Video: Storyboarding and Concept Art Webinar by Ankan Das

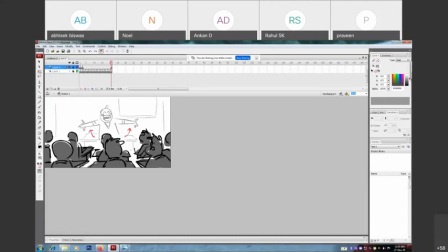(76:43)
It's boring, right? Because it's flat. Okay, and like the way it's placed, like informations are missing, many informations are missing. So how we gonna enhance that? Okay, how we gonna, you know, make our compositions really looks good?
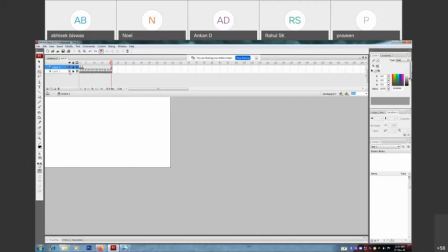(77:03)
This is the answer,
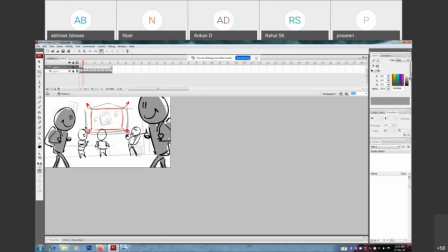(77:06)
using of you know, OLUL and background fundamentals over here. Okay, now
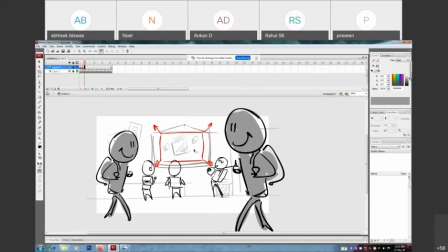(77:17)
you still can play with it, like
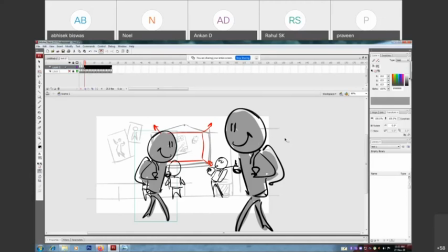(77:24)
they are, you know.
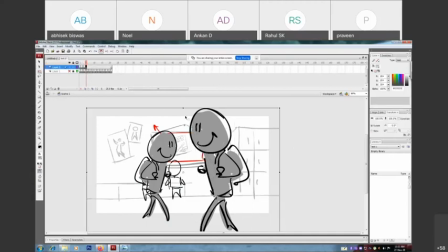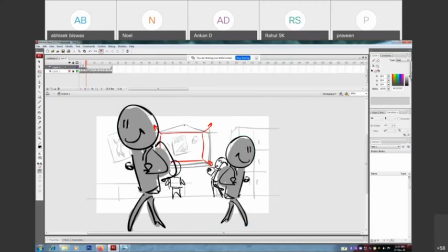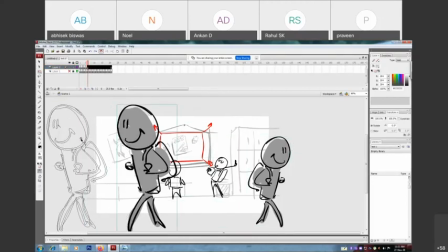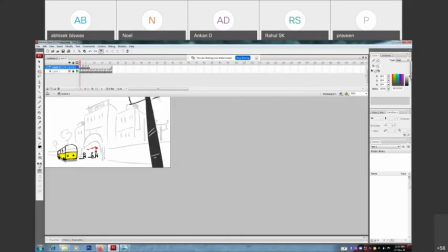(77:48)
Like this. Okay, so school, dissolve this art. Okay, for established what's going on inside the school, zoom out. Okay, to establish the you know, the composition or the scenario, then movements,
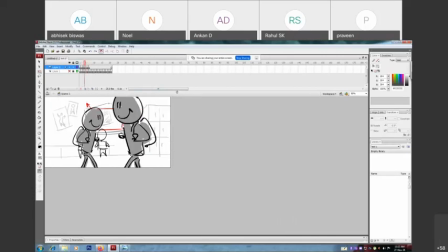(78:08)
that movements helps you or your director to understand the flow of the story. Now
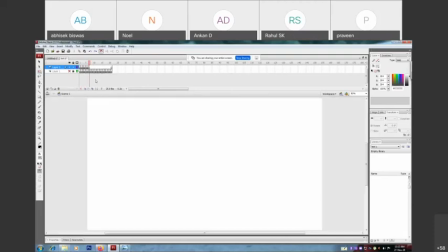(78:24)
the next part.
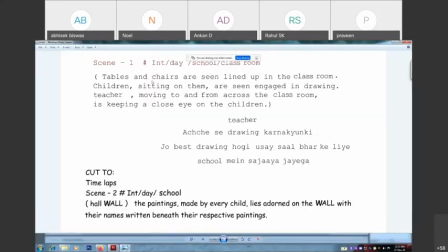(78:30)
So tables and chairs are seen lined up in the classroom. Okay,
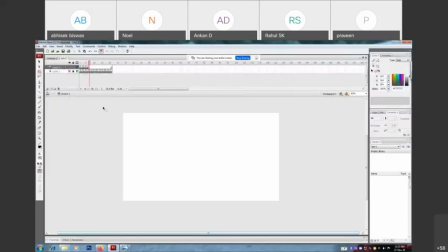(78:43)
so here we can use the same shot. Sorry.
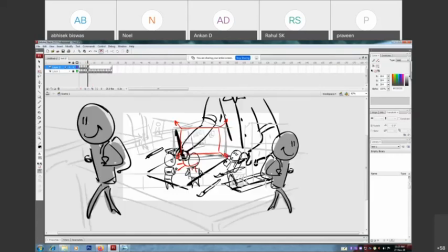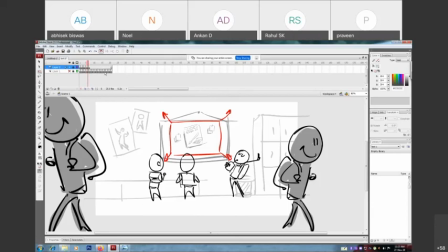(79:08)
Okay, so after that cut to classroom.
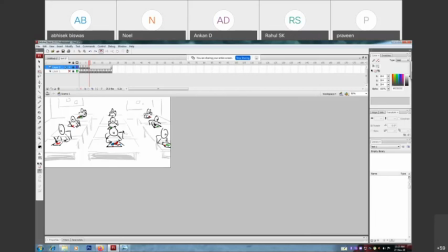(79:16)
Okay, because it's a good way to show like talking about the camera angle. Okay, it's bit up. Why? Because we need to establish the character first with their activities.
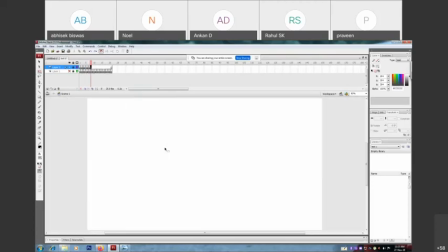(79:29)
Okay, so we still can plan this shot like that. Okay, like in this angle. this angle. Tables.
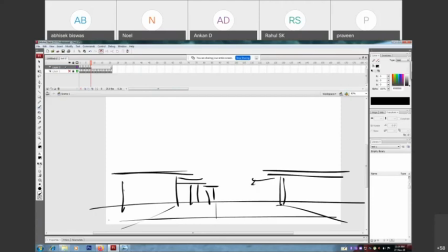They are sitting like this. What is missing over here?
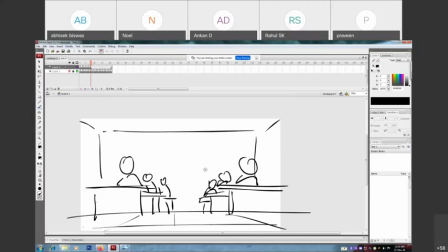(80:03)
They are activities, because we don't know what they are doing over here.
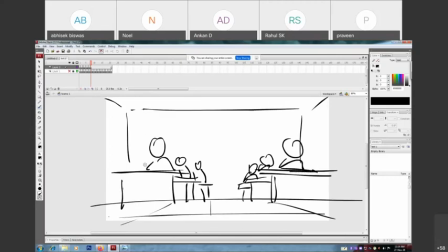(80:09)
Okay, we can't see their pages. Okay, so the information is missing with this angle. Okay, but it's working over here because we can see their pages,
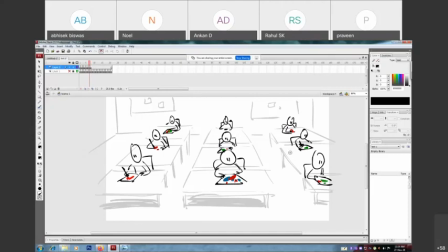(80:21)
we can see their color, we still can understand, like, okay, the art process is going on. Okay, the competition is going on, kids are engaging with their drawings and all that. Okay, so
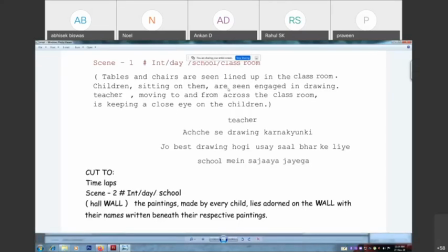(80:38)
after that, this is the part. Sitting then are seen engaged in the drawing. Okay, engaged then they are drawing. Cool.